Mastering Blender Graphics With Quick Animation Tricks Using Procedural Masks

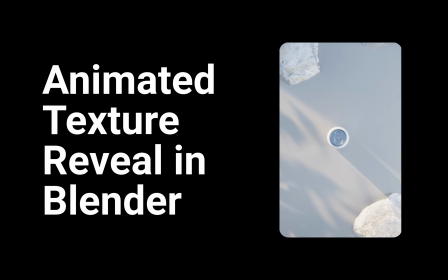(0:00)
In this tutorial, you'll learn how to quickly create revealing animations for your graphics in Blender using procedural masks.
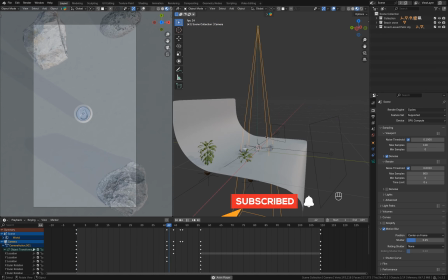(0:05)
The camera has a simple movement, starting with a slow descent and then quickly accelerating to focus on the can, before easing into a final, slower movement towards it.
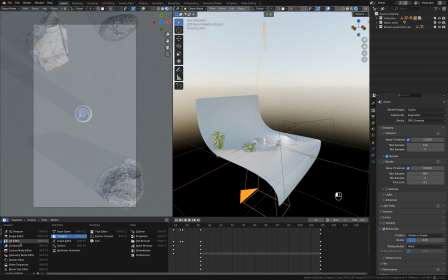(0:13)
A default sky texture is used to create long shadows and an almost sunset feel. The sun is positioned behind the entire scene to provide backlighting.
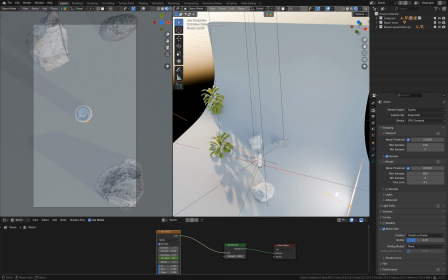(0:21)
I've added a few props, including some plants to enhance the sense of depth. The long shadows they cast contribute to the soft, evening lighting.
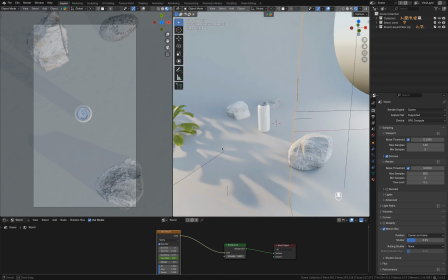(0:29)
Notice the circle just in front of the can.
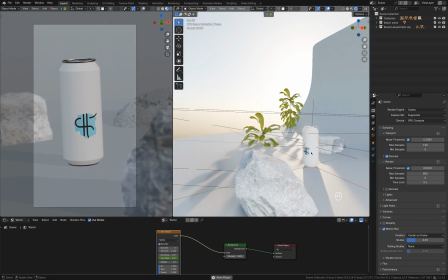(0:31)
I've added that to help maintain focus point on the can itself, since the camera has shallow depth of field, which can blur other areas.
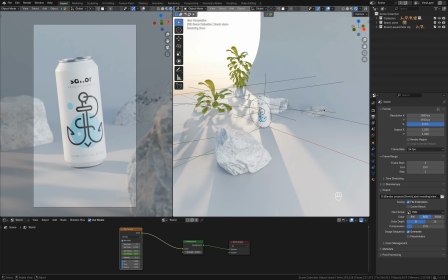(0:38)
There are a few rocks in the scene that I sourced from Blender Kit library.
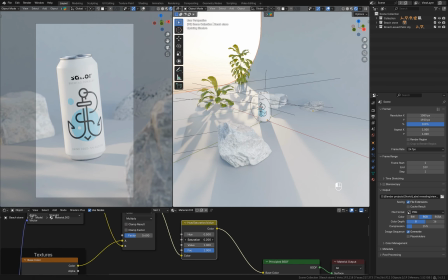(0:41)
I've made some subtle adjustments to their shaders, specifically by adding a hue, saturation, value node before the base color texture.
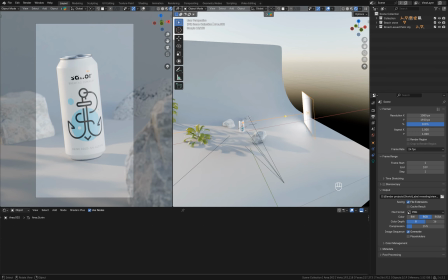(0:48)
An area light on the right adds highlights to the can, helping to define its shade. A larger area light is also used as a fill light.
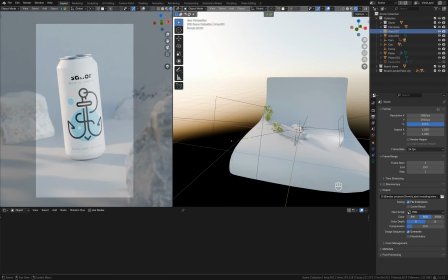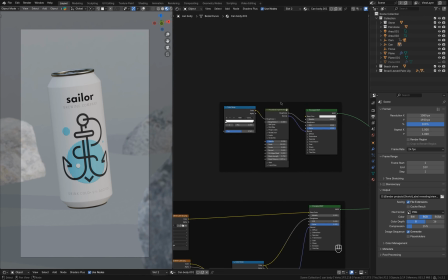(1:03)
Okay, let's jump over to the shader editor. Here's an overview of the whole setup. At the top, we have the basic material for the can itself.
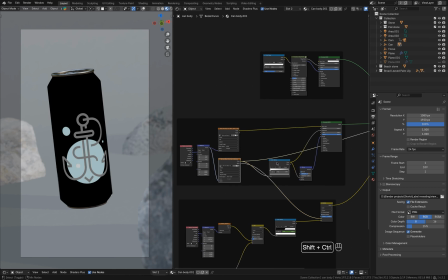(1:10)
The second group down creates the label. I added some roughness and bump maps to give it a bit more visual interest.
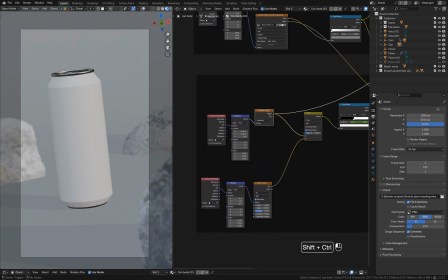(1:16)
The third group of nodes is probably the most interesting part. This is where the animation is controlled, using a color ramp.
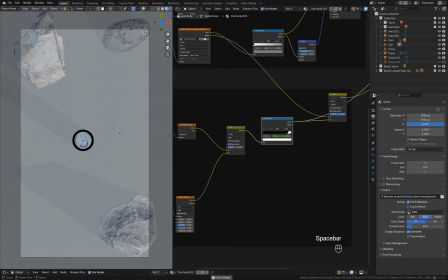(1:22)
A gradient texture mixed with a noise texture drives the distribution. I then blend this texture with another black and white label texture using a mixed color node set to darken.
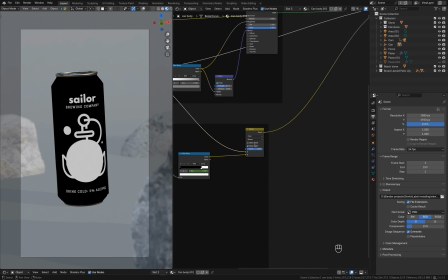(1:31)
This final texture is connected to the factor input of a mix shader.
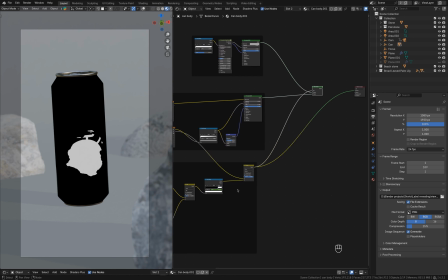(1:35)
It might look complicated at first, but let me show you how to recreate this setup from scratch, and you'll see it's actually pretty straightforward.
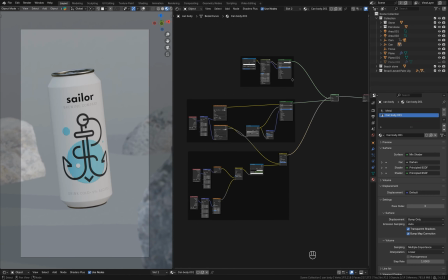(1:41)
First, I'm going to add a new material slot. Then, in edit mode, I'll assign this material to the selected polygons.
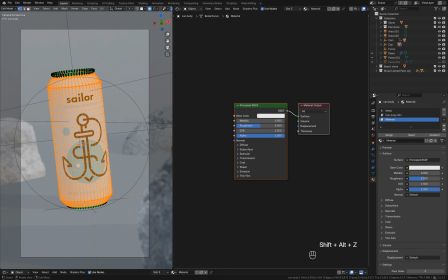(1:47)
The reason I'm doing this is because the top and bottom of the can already have a metallic material applied, and I don't want those areas affected by our new label material.
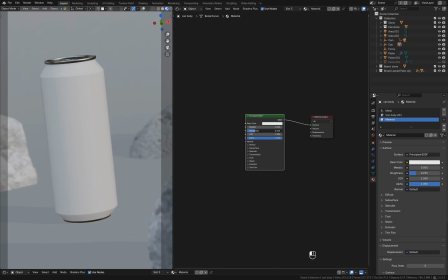(1:55)
For simplicity, I'm sticking with the default Principled BSDF shader as a base, but feel free to use whatever material you prefer for the can. Now, let's move on to creating the label. I'm going to copy the texture setup from the second material slot and paste it into the third slot we're working in. You can skip this step though, just drag and drop your texture right into the shader editor.
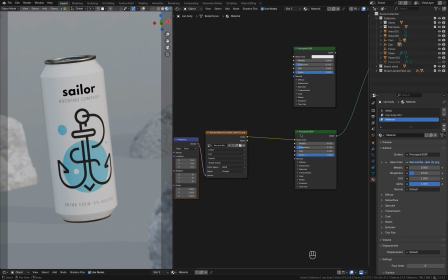(2:14)
Next, with the texture node selected, I'll press Ctrl T, which will automatically add the UV mapping nodes. Make sure you're using the UV output. After that, I'll add a color ramp. I'll quickly set up a simple roughness map to control the label's glossiness.
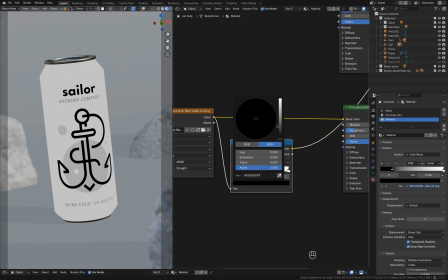(2:27)
Darker areas of the label will be glossy, while brighter areas will have a rougher surface.
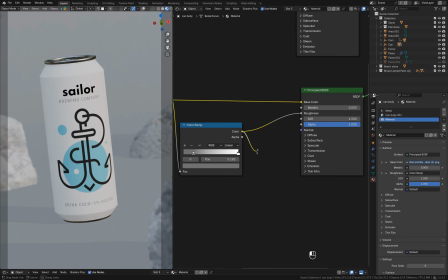(2:32)
You can adjust this using the color ramp. Then, I'll add a bump node to introduce some subtle height variations. I'm going to slightly decrease the bump strength for now, but we can always adjust that later on. We're done with the basic shader setup. Now let the magic happen. Now, I'm going to add a mixed shader node and connect both of our shaders to it.
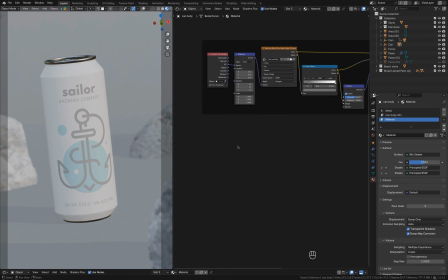(2:49)
Next, let's add a gradient texture node and set its type to spherical. Don't forget to add the necessary mapping nodes too. This gradient texture will control the area where the animation will spread outward from and its center point.
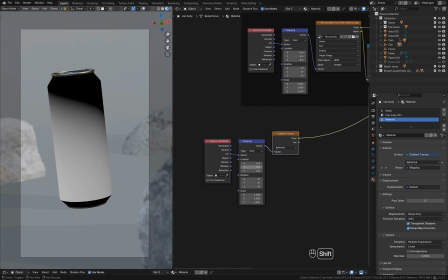(3:01)
It's important that the gradient covers the entire area where you want the label animation to appear.
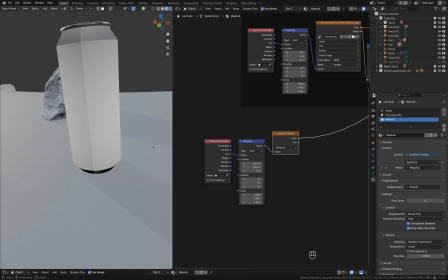(3:05)
To visualize this, you can connect the gradient to a color ramp and set the color ramp to constant.
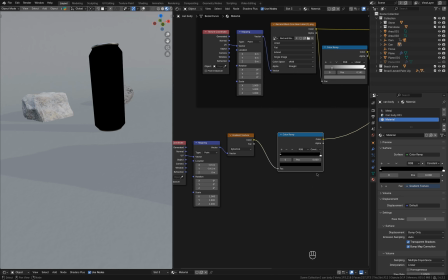(3:10)
Then, if you move the white slider to the left, you'll see how the spot becomes larger as we move it.
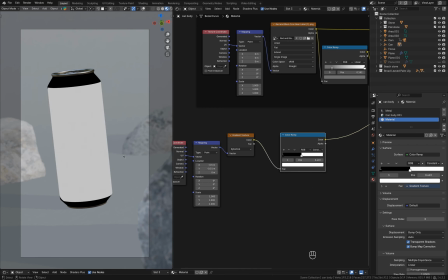(3:15)
I'm adjusting the initial spot position to be closer to the center of the can. However, you can change the origin of your animation by shifting it to the area you want.
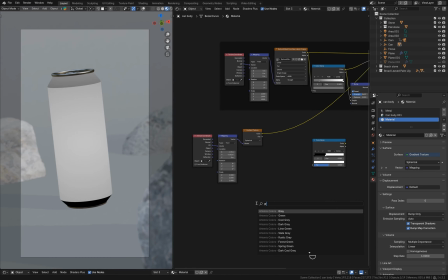(3:24)
Alright, now we can add a second gradient. This time, it will be a noise texture node. I'm setting the scale to 6.3 and the detail to the maximum value of 15.
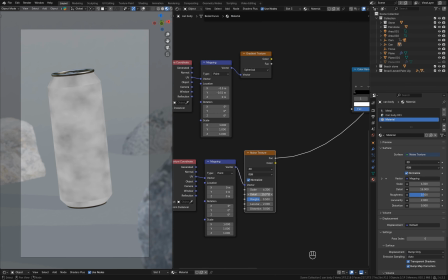(3:33)
This noise texture will define the edges of the spot we created earlier. Feel free to experiment with different settings to get the spot shape you want.
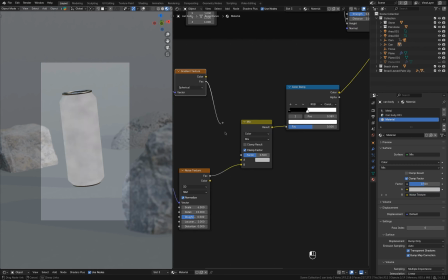(3:40)
Now, let's connect both textures using a mixed color node. Be sure to put the color ramp before the mixed color node.
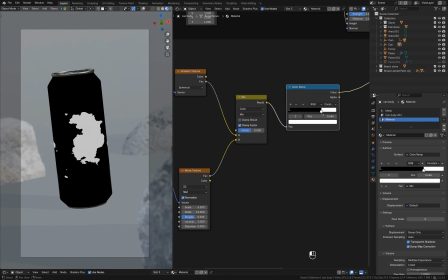(3:46)
Now, by dragging the white slider on the color ramp, we can see how the textures interact with each other.
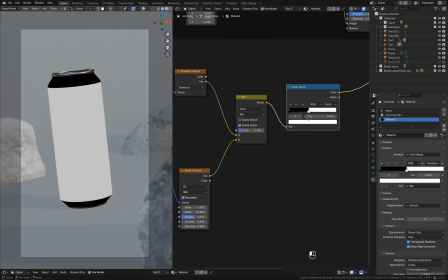(3:51)
You can make the spot more rounded by reducing the factor in the mixed color node. I'm using a value around 0.15, but feel free to set your own value.
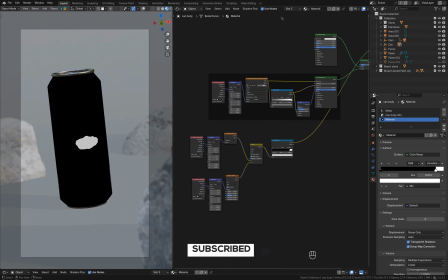(3:59)
Looks pretty cool, right? But how do we actually make the logo appear from that spot? The next step is to add a black and white mask of the label.
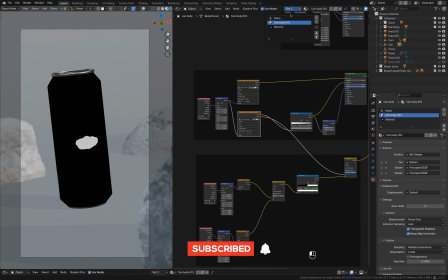(4:06)
I'm going to copy the texture setup from the previous section.